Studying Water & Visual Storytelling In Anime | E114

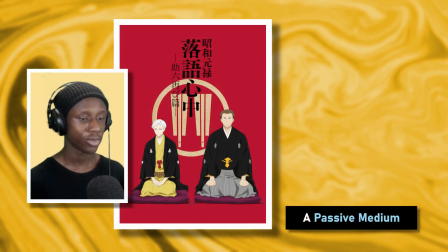In order to explore this example, we're going to be looking, of course, at Genroku Rakugo Shinjuu, which we spoke about not very long ago,
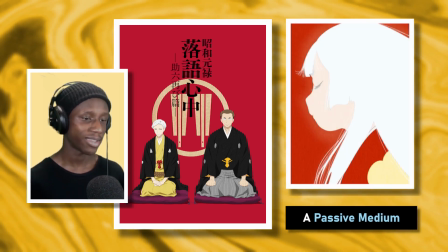and a all-time classic and friend of the show at this point,
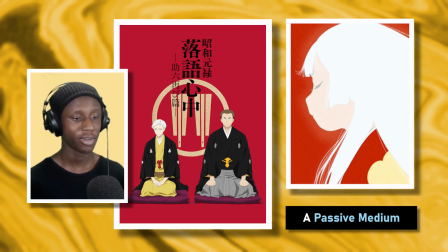Heike Monogatari.
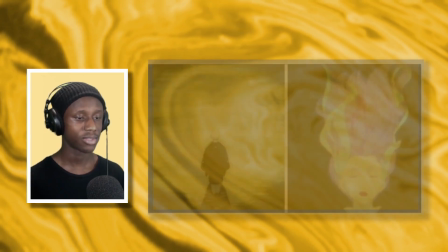It's not a big part of Rakugo, but it's still there nonetheless, and I think it's almost co-opted to speak about this notion of descent.
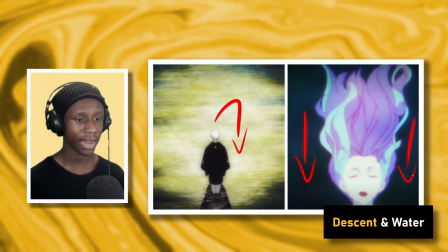It's probably the main metaphor of a lot of the language and imagery in Rakugo Shinjuu,
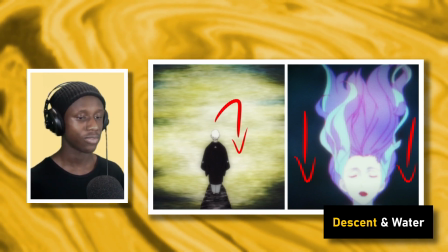this notion that Yakumo's descending into hell as a result of his past, and Miyokichi having the same experience.
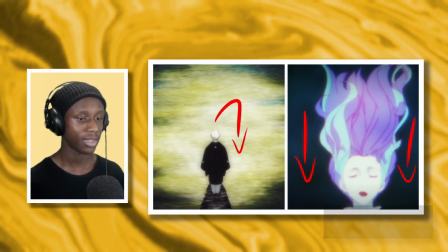And she hits us, of course, with one of the best lines in the anime: next time we meet will be in hell.
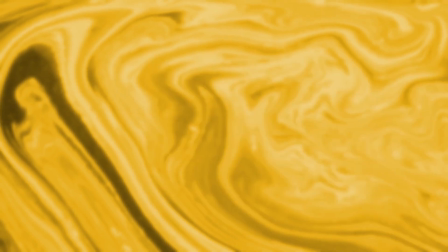But back to water though. I think this is best displayed in Rakugo Shinjuu's opening.
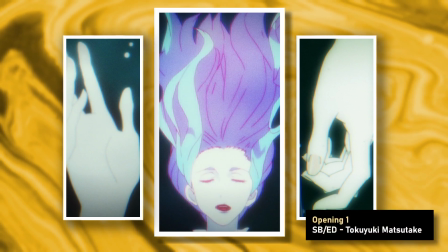So if we take opening 1, storyboarded and directed by Tokuyuki Masatake, the cuts are very simple, but it's super well done.
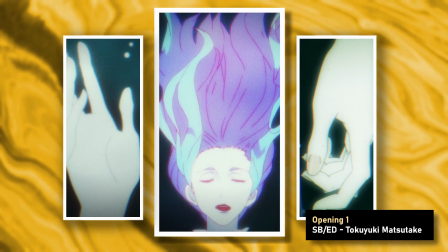And what happens here is that Miyokichi is drifting down the water as things in her life become,
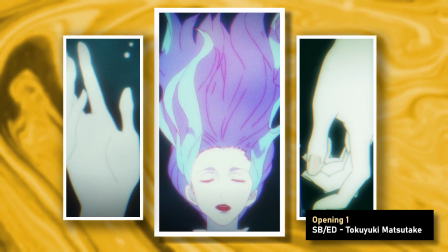I guess, worse, you could say, and things start to get the best of her.
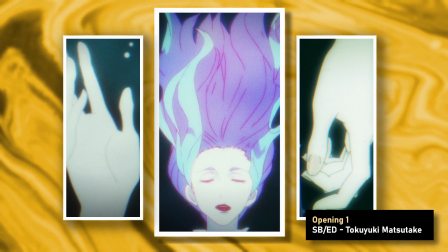She's being dragged slowly but surely by the water into, I guess, hell.
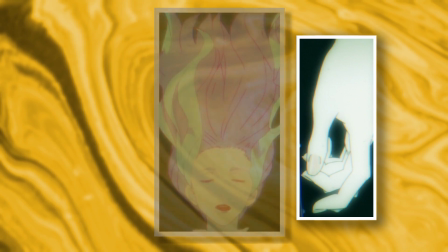But it's not in this antagonistic way. She's kind of, again, just drifting down herself.
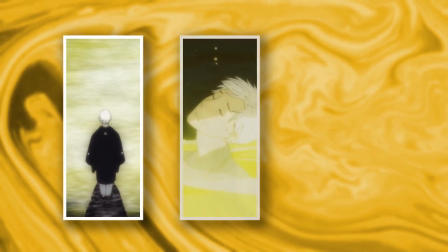And then in opening 2, storyboarded by Mamoru Takayama and directed by Nobutaka Kimura,
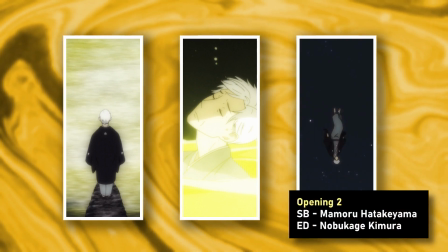we get a pretty similar vibe where this notion of descent is used quite prominently,
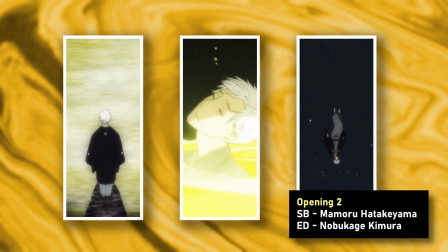where Yakumo falls off the cliff and then he dives into the water,
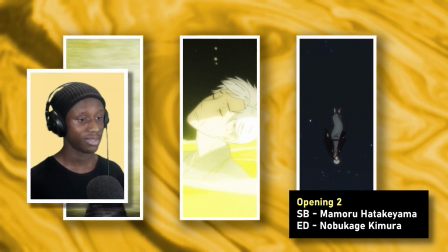which is basically his ticket to hell.
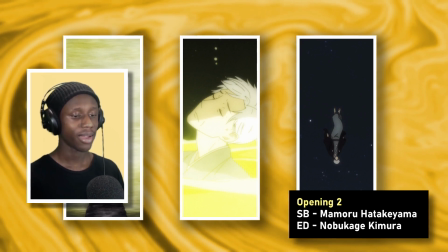But overall, I think the use of water and Rakugo as a medium, I think, is really just to accompany the descending imagery.
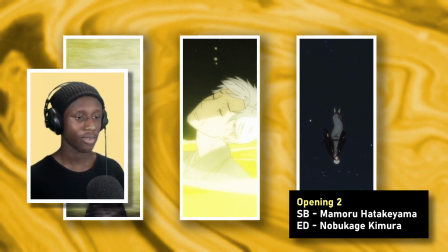And I think this is a really cool use of a visual metaphor where it's not particularly the main thing,
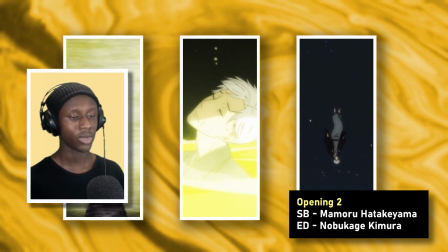it's not the standout focus of the series or the one in which it tries to make its central and most foremost identity,
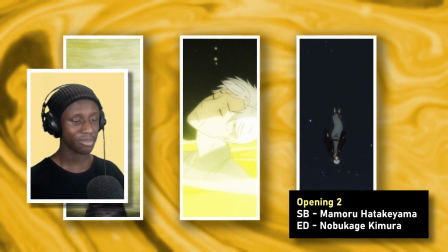but it's almost co-opted into a larger scheme of the metaphor, or at least its visual metaphors. Of course, this is a great segue to talk about Heike Monogatari, which also has this dynamic between water and hell as well.
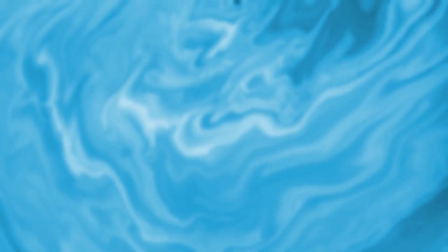Water in Heike Monogatari, in my view, functions almost as this liminal space.
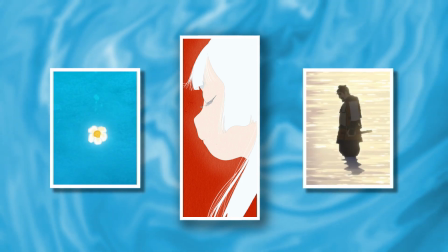It's the medium by which one travels to reach the depths of hell or the afterlife.
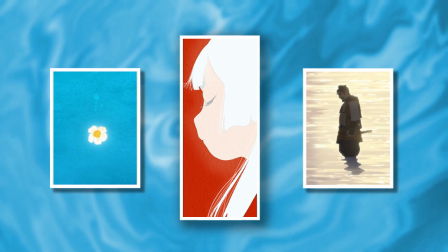And most of the deaths in this show involve people drowning or at least sinking through water.
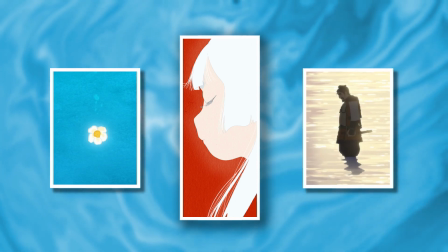And of course, the prophesized death of Tokuka at the beginning of the show is her drowning
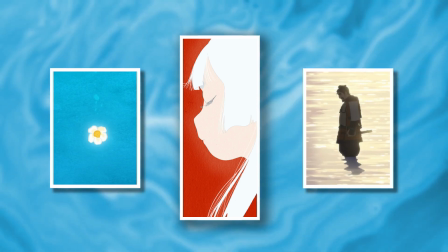after being sucked in by a whirlpool.
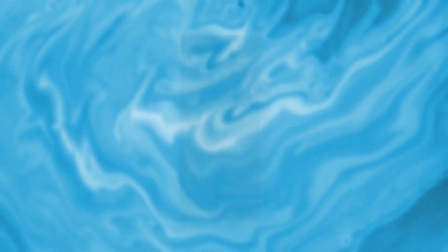But where this gets super interesting is how Heike's very early establishment of water as a danger through this prophesized death leads to this trickle-down effect where
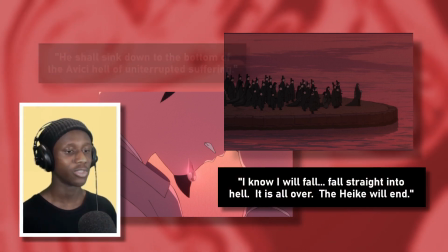everything almost instantly, we recontextualize water almost in its entirety because it's understood as a danger now,
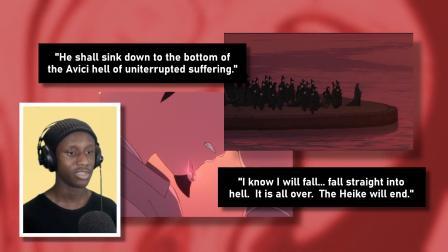and we view it as a dangerous and threatening thing,
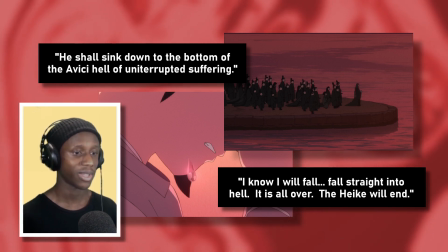or at least something with extremely dark consequences and things attached to it, of course, because it's the ticket to hell.
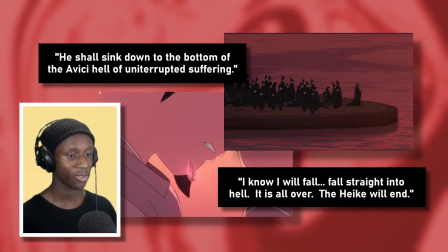It's the route to get there. And so of course everything we view now that has water involved, we're going to have hell in our minds,
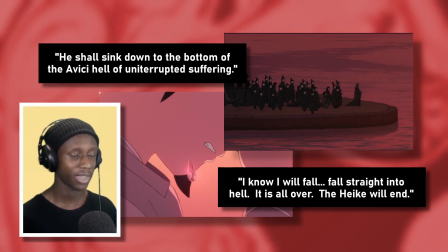or at least that's kind of what I've come to think about it now, or how I think about it now. This allows us, of course, to recontextualize a lot of the natural imagery in Heike beyond its just literal meaning.
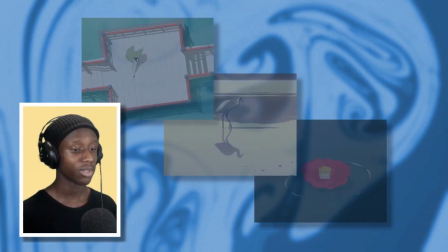There are battles which take place on water, if not near it.
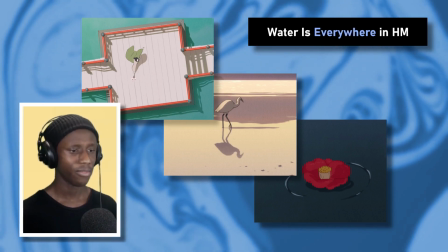It's used as a resting space as well, and it's even for just flowers to travel across, which have a whole meaning in themselves.
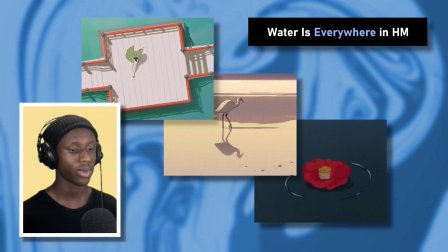But it's a vulnerable space where characters are always on edge, I think,
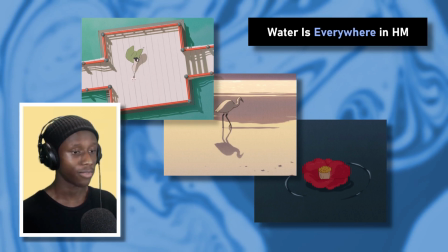or it's just we're always looking at what's prophesized to be their fate, being, the fall of the Heike clan.
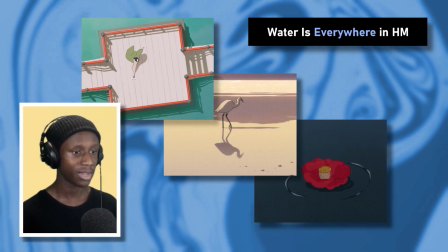We're always looking at the danger because it's constantly with us.
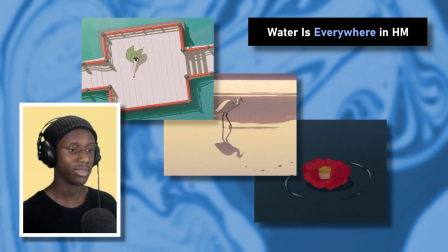It surrounds and dominates the imagery of this entire show.